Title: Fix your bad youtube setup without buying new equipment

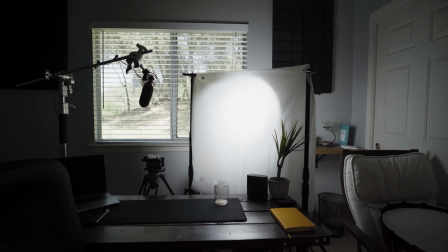3:51 If you're just shooting with LED panels or something like that best budget option for you can go to Walmart pick up a Really cheap white to the shower curtain for like five dollars I'll show you the same scene here with the soft box as comparison to shower curtain It doesn't look quite as clean of the behind the scenes, but the overall image is going to be very, very, very similar for a lot lower cost if you guys don't already have a softbox.
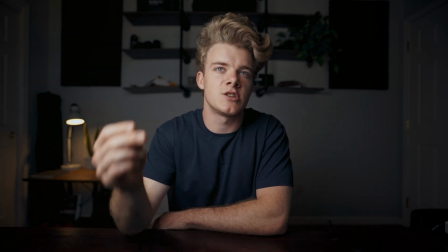4:15 So here's just the regular one with the softbox and then changing in three, two, one, boom. So I just recorded that entire segment. This one now that you're seeing without my mic plugged in.
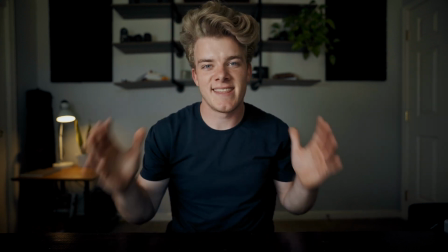4:28 So remember to do that too. But this is with the shower curtain diffusion setup.
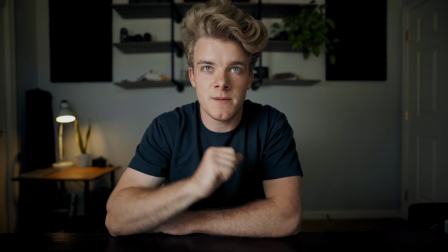4:34 No softbox. I just set up the shower curtain and shine my light through it and that's what you're seeing now and honestly looking now I haven't seen it in post yet,
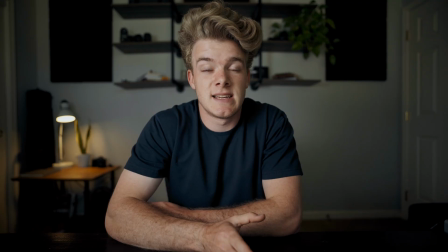4:43 but looking at it right now It looks pretty darn good. It looks really soft.
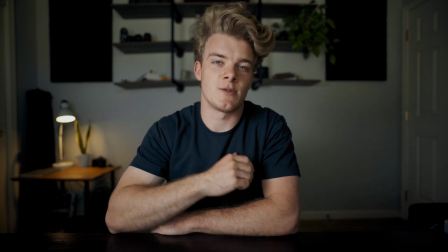4:48 It looks nice high quality and it only cost me five dollars So don't think that you have to go out and buy this really expensive
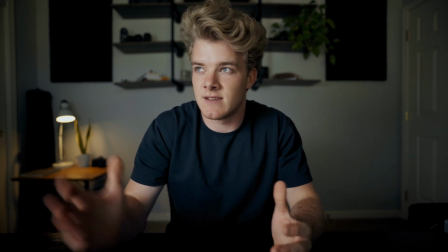4:54 nice big soft box for you to get good professional light Like this literally cost me I think like 250 or five dollars or something like that go pick
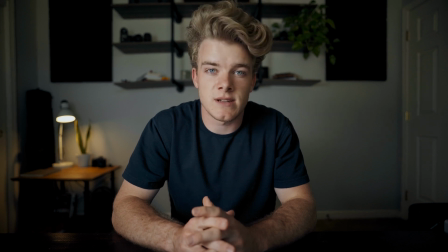5:01 one up at Walmart aren't just white. It's probably folded together about four times or so, creating about four by four square.
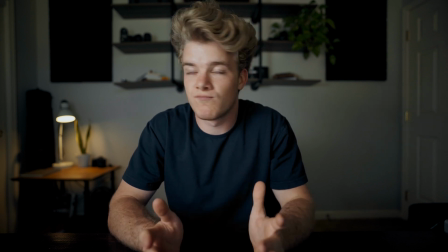5:09 Stuck that up and boom, shine my light through it and it's nice and soft.
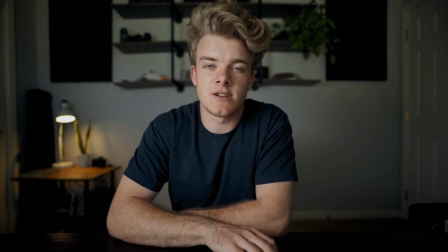5:14 So something super easy. It doesn't take a lot to create soft light. You just have to put in the work to do it.
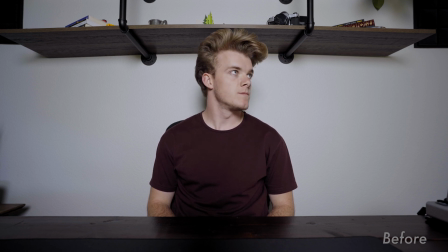5:19 So that's going to be how you can create soft light. Again, I have it over at a 45 degree angle from the camera and you can see I have a highlight and shadow side of my face.
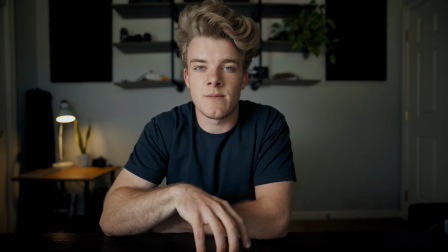5:28 That's what creating soft light looks like and that's how you can to create more dimension and more depth just using lighting. Let's go ahead and move on to tip number three. Tip number three for you guys is getting better audio. Now, how do you do this? Basically, there's a few different ways to do it, but in simplest terms, it's just bringing the mic closer to your mouth, bringing the mic closer to where the sound's coming from. It's gonna clean up the ambient noise. It's gonna capture your voice more clearly. It's just gonna sound overall much better. So, comparison to the before and after of this clip, I started out with the mic on board the camera, pushed back a little bit. It was about an arm's length reach away, and this is what it sounded like.
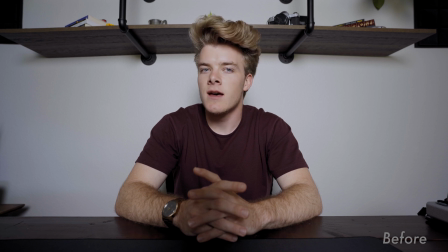6:11 This is a before and after audio test of the microphone position. The mic is sitting about an arm's length away from me right now.
And then shifting that, I changed the mic to a,
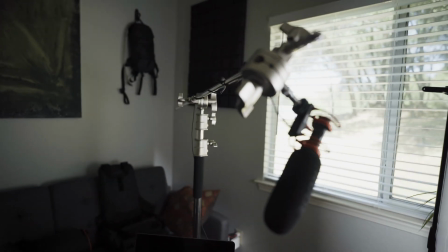6:22 I put it up kind of on a boom and have it just about a hands, you know, hang loose away from my mouth. Being closer, it's gonna pick up my voice a lot better and push out ambient noises a lot better as well. So you're just gonna get an overall higher quality mic input. Now, if you guys don't have a boom or anything like that, I have mine up on a C stand right now, but if you don't have a C stand, don't worry. don't be afraid of having the mic in the shot. If you have to, to get better audio, it's better to have the mic in the shot and get higher quality video rather than having the mic out of the shot and not getting as good quality audio. Audio is really important. You'll notice every single YouTube video you watch is not adjusting the quality of the audio, it's adjusting the quality of the video. Because when you don't have good audio on a video, people are much more likely to click off because it's very distracting, it's very annoying. So focus on getting that high quality audio even before you're getting that high quality video and that'll up the value of your videos for sure. So bring the mic closer to you as close as possible without being super distracting. That's going to be tip number three for you guys. I'll push the camera back so you can see the overall look of everything and see where everything's positioned.
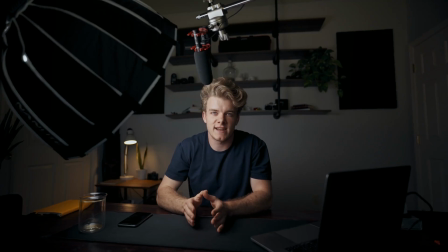7:35 Then we'll do a recap and that's going to be it. I push the camera back so you can kind of see what's going on here behind the scenes.
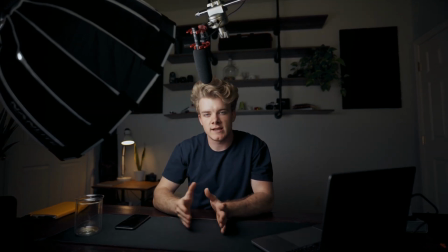7:39 Talking about the light, I bring it in as close as possible to where it's just out of frame. but as close as it can be to me,
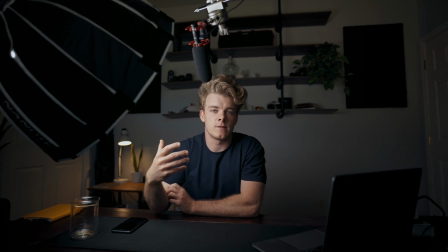7:47 because the closer it is, the softer it will be, because the bigger the source will be on me, which will create softer light.
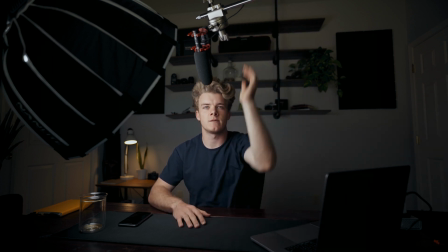7:54 And talking about audio quality, you can see that I have it up here on a boom, and it's really, really close to me.